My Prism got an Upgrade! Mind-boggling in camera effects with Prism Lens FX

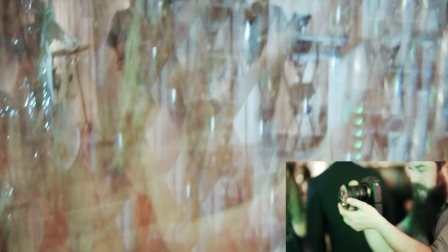[4:06]
It's difficult to see what's going on, and it may be jarring for your audience if you cut from a standard shot to a kaleidoscope shot.
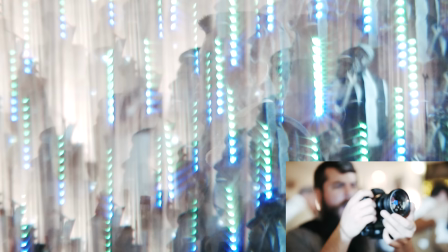[4:12]
But if you have a segment of your film that's more abstract, maybe experimental shots of the couple, or a crazy dance floor edit, I think this filter could work. I would just make sure you have something in mind for it before purchasing. Lastly, we have my favorite filter by far, the chromatic flare filter.
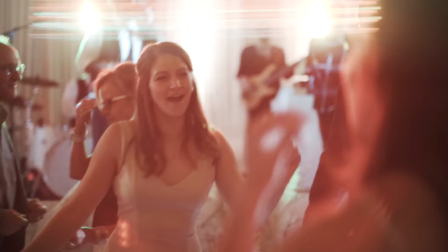[4:28]
For $65, this filter mimics the anamorphic flares look that you can normally only get from very expensive, multi-thousand dollar anamorphic lenses.
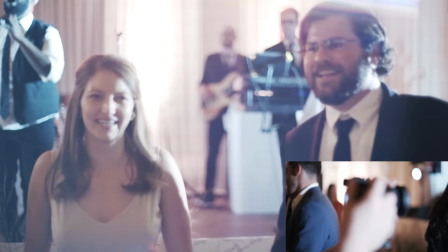[4:37]
Pair this lens filter with a band or DJ's lights at a reception, and it is going to add some crazy light streaks and flares to your footage that look really cool.
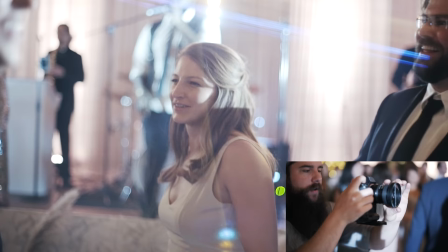[4:45]
I'm planning on bringing this filter to every wedding that I have going forward, and if the mood and dance floor are crazy enough, I will definitely be whipping it out. And that is a look at prisms and filters available from Prism Lens Effects. In conclusion, do these prisms and filters improve upon my basic prism?
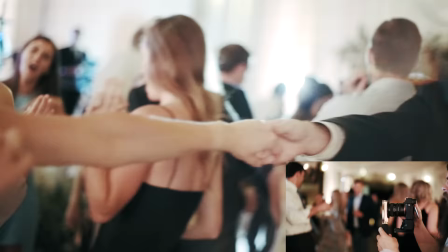[5:02]
I wholeheartedly say yes. These improvements do come at a price though, so if you are just dipping your toes into prisms and you haven't tried one out yet, I would recommend going to Amazon and spending about $15 on a basic prism and seeing how you like it.
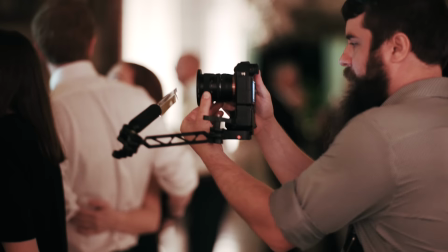[5:16]
Then, if you find yourself using the prism a lot, but you feel the shortcomings of not being able to hold it while holding your camera and focusing at the same time, at that point, I would consider investing in the prism lens effects arm mount and prism setup. Or maybe you want more in-camera effects than just a prism can give you. That's the point where I would begin looking at the lens filters prism lens effects makes. Having one of these in your bag on a wedding day, especially at a wedding reception where you wanna make the dancing look super crazy, this is gonna help bring your films to the next level. Speaking of bringing your films to the next level, we need to talk about this video's sponsor, Musicbed.
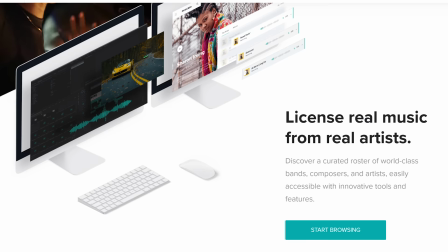[5:50]
If you are creating films, you need music for them. And in my opinion, Musicbed is one of the best places to license music from real bands for your films.
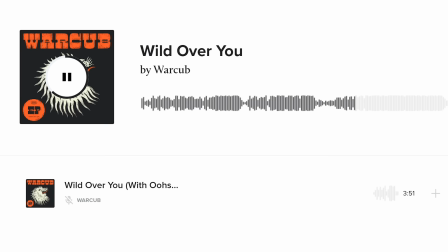[5:58]
They have so many good musicians. My new favorite band to license from them is War Cub.
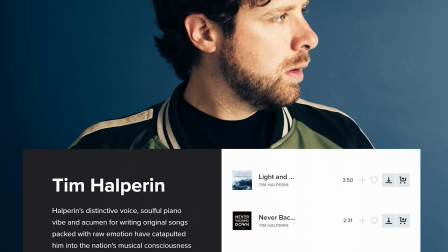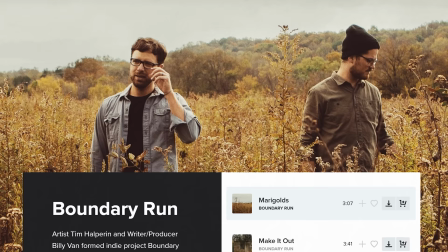[6:09]
They have creative heavyweights like Tim Halperin with his oh-so-good side project, Boundary Run. There's chapters. I don't know how a band that doesn't have any vowels in their name can be so good, but they are.
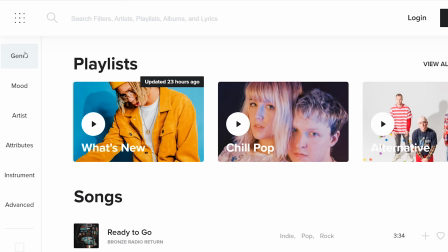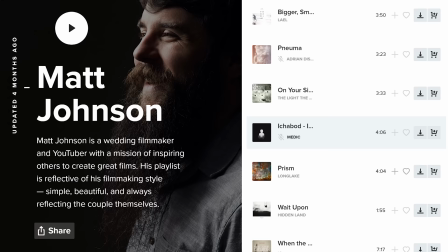[6:30]
There's just so much good music that isn't hard to find, and they're constantly updating their curated playlist, so it's really easy to find new songs that not everyone else has used yet.
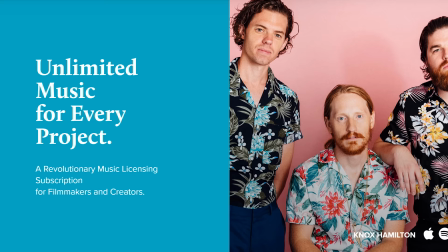[6:39]
Let's talk about money, though. You can license from them per song if you want, but in 2018, they came out with a wedding filmmaker subscription option,
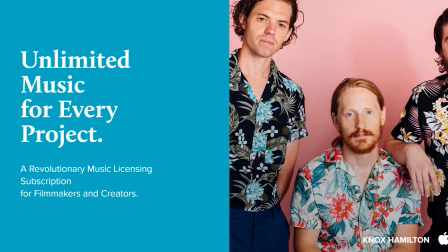[6:47]
which gives you unlimited music from hundreds of musicians for one flat yearly rate, which for wedding filmmakers like us, that is a major win because we have to use so many songs in our films.
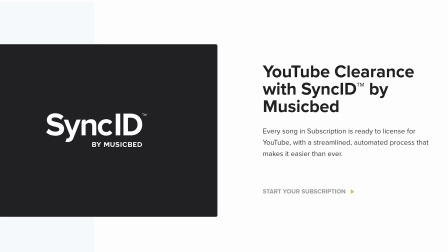[6:57]
Oh, and they created a system called Sync ID, which automatically removes YouTube copyright claims for any music that you license through them using your subscription. You and your couples won't have to deal with copyright claims on YouTube. That is amazing. Sound cool?
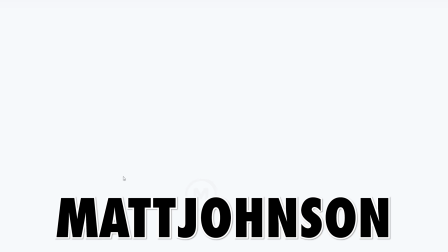[7:11]
Okay, use the link down in the description to sign up and use the coupon code MATTJOHNSON.
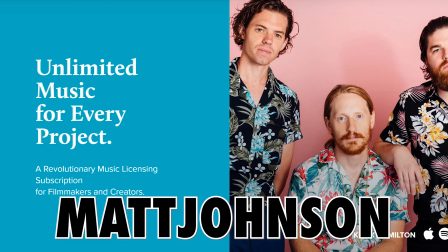[7:16]
All one word, all caps, very difficult to misspell, and you will either get your first month of a wedding subscription for free where you can download unlimited
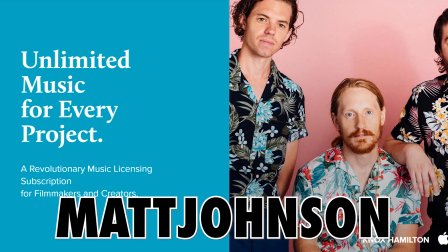[7:23]
music or 20% off a single song license if a subscription isn't your style. Either way, you're winning. With that, thank you so much for watching. Do you want to see more videos about prisms, about cameras, about beards, anything else like that? It would be a huge help to me if you would consider liking this video and subscribing if you want to see more videos like it in the future.
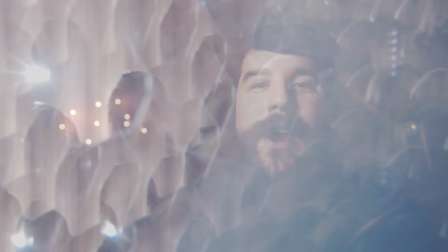[7:42]
Thanks so much for watching and have a great day.